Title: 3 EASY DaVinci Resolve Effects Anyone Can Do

Making cool effects in DaVinci Resolve does not have to be complicated or even time-consuming at all. DaVinci Resolve comes with a ton of cool free effects, and today I'm going to be showing you how to add a few of my favorite. So let's go. Alright, so first is this glowing neon text effect.
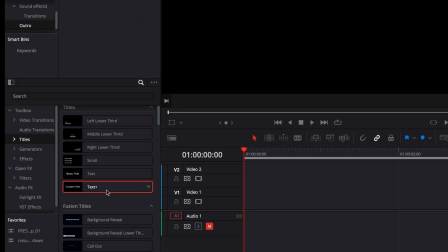The first thing that you want to do when you open up a new project is you want to go and you want to grab a text plus, and you want to drag it onto the timeline.
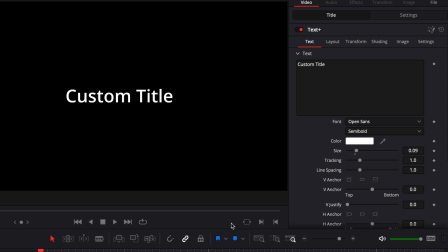And then what you're going to want to do is you're going to want to change the text to whatever you want to do.
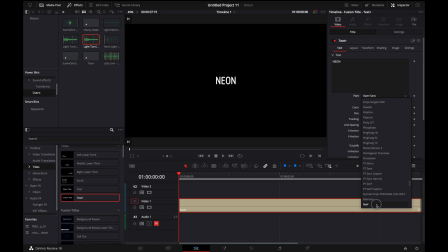I'm going to do neon in this case. And for this effect, I really like the font called Reef.
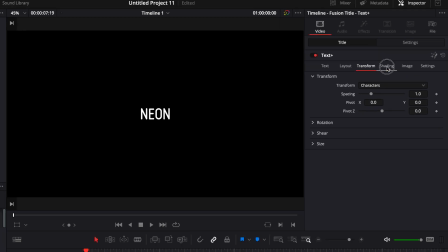And then for this particular font, what I'm going to do is I'm going to go over to shading, and it's going to be on white solid fill. And then I'm going to want to go to this outline here. And the next thing, I'm going to want to zoom it in just to make it a little bit bigger so that we can see it better.
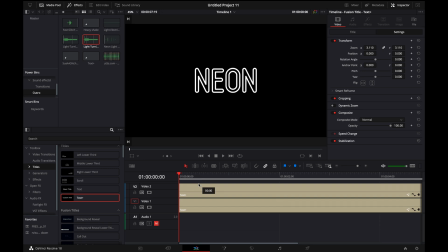If you hold option on the keyboard and you go up, you can drag it into, you can copy it into the second video track.
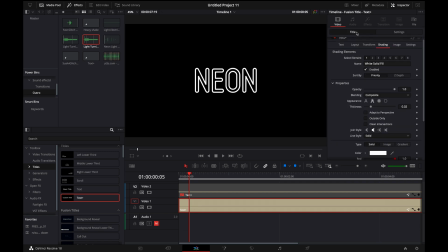So what we want to do for this first one is we want to go back and we want to go to white solid fill. And then in the color down here, what we're gonna do is we're gonna make it gray, okay? And that's because when it flickers, we want it to look like it's gray underneath.
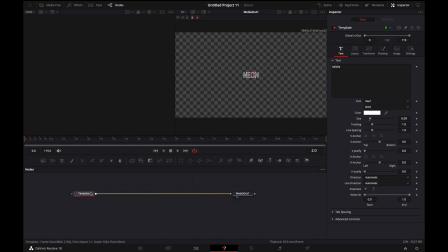All right, so now what we wanna do is go over to the Fusion tab, and don't be scared, this isn't anything crazy that we're gonna be doing in here. All right, so then what you're gonna wanna do is make sure you click on template, and then if you're on a Mac, you're gonna wanna hit shift spacebar, and you're gonna add a glow node
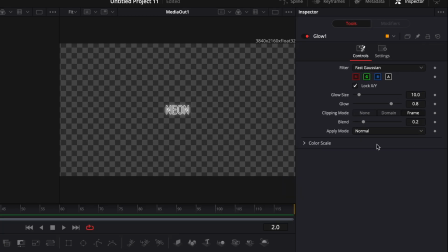right here. We're going to add that in, and then we're going to go over here to glow size, and we're going to change it to whatever we like, and then we're going to adjust the glow effect right here. Then we're going to make sure that the glow node is selected, and then we're going to hit shift spacebar one more time.
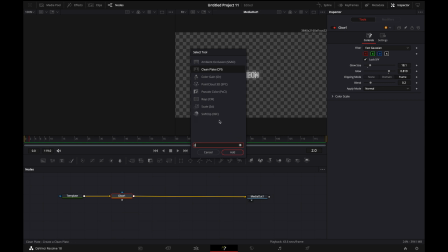Now we're going to go add a color corrector,
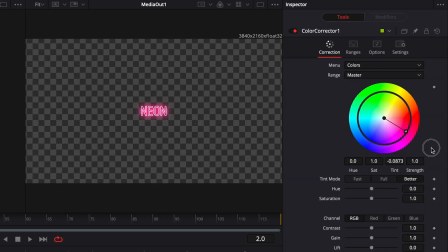and then we're going to change it to whatever color that we want. Just like that.
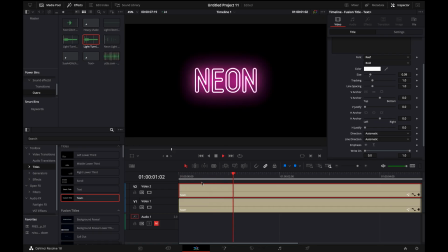And when you go back to the edit page, you can see we have the neon glowing effect, but maybe we want to make it flicker. So what we're gonna do is I'm gonna go a few frames in on this top layer here.
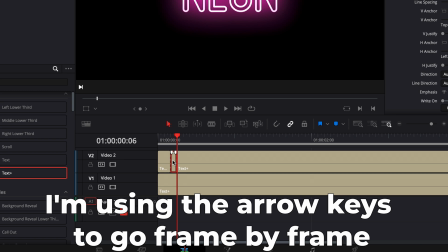I'm gonna cut it, and then I'm gonna split it. So this is a 2-frame gap right here.
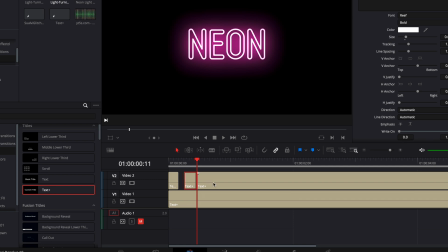I'm gonna skip 5 frames, and I'm gonna cut it up again. I'm gonna skip 3 frames, and then this time I'll only do a 1 frame. Okay, and you can see that it's giving you the flickering effect. And then to just take this to the next level, you can add in a little neon sound effect that I have right here.
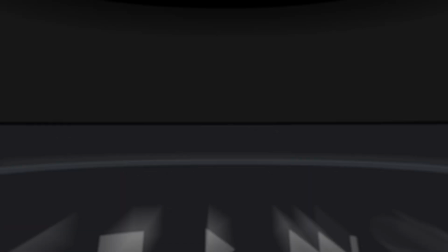And there you go, that's how you do the neon text effect. All right, so this next effect is gonna be adding in camera shake.
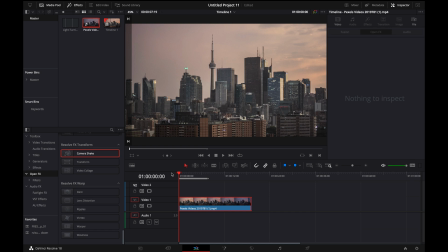Now there may be times where you've shot video on a tripod and maybe you wanna add in a little bit more drama to the shot, a little bit more movement. Adding in camera shake can be a really good way to do it without having to go out and redo a shot. And luckily for us, it's built right into DaVinci Resolve already.
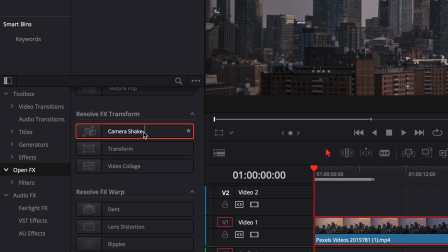So what you wanna do is you wanna go to Open Effects, then you wanna go to Camera Shake, and you wanna add that on.
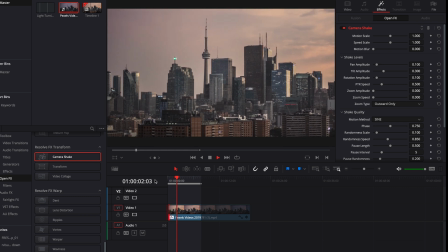And you can see this is a bit too much, but if that's the effect that you want to go for, then by all means, it kind of looks like there's an earthquake right now.
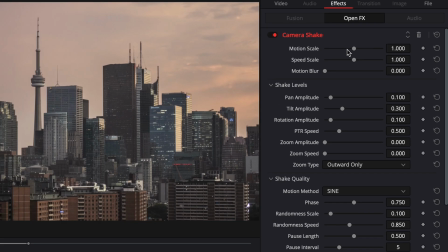But anyway, so you click on the clip, you go to effects, and then you want to mess with the motion scale and the speed scale. And sometimes if it's more dramatic like that, we can add in some motion blur and it's going to look a little bit more realistic.
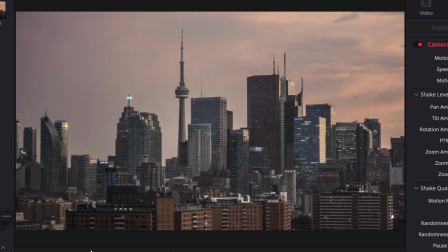And you can see we've calmed it down a lot more, and this is actually a lot more believable.
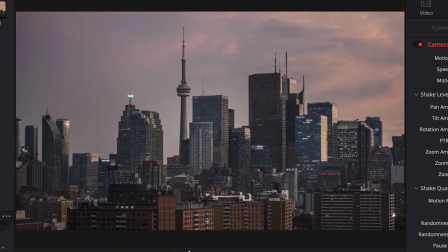This looks way better. So it really is that easy. Another thing that you can mess with is the PTR speed.
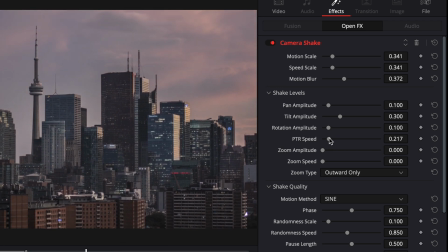The more left you go, the slower it's gonna be. So it's gonna be a lot smoother. And I think this looks really nice if you just needed a quick handheld shot.
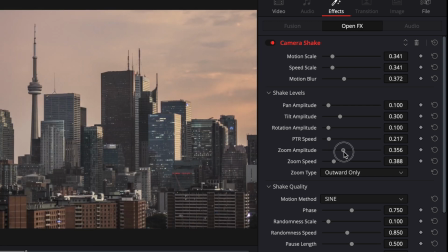It's very gentle. You can also add in zoom over here, which is gonna make it a lot more dramatic.
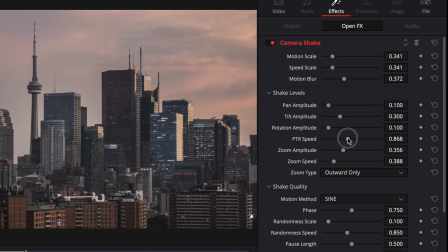And it'd probably be better if we turn up the PTR and the motion scale and everything.
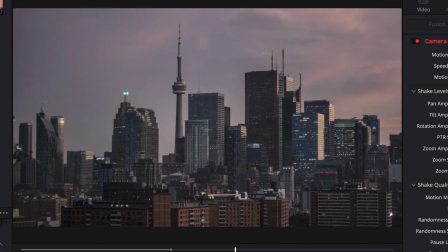And you can see now it's just like this crazy shot.
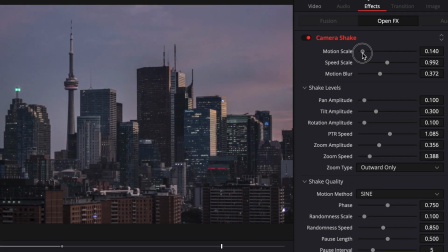So it can be very ridiculous, or you can just add in a very subtle amount of camera shake.
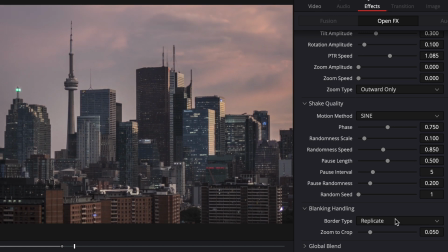Also, if you're having any problems where the edges are black up here and you can see them kind of moving around, what you can do is go down to blanking handling and you can hit replicate.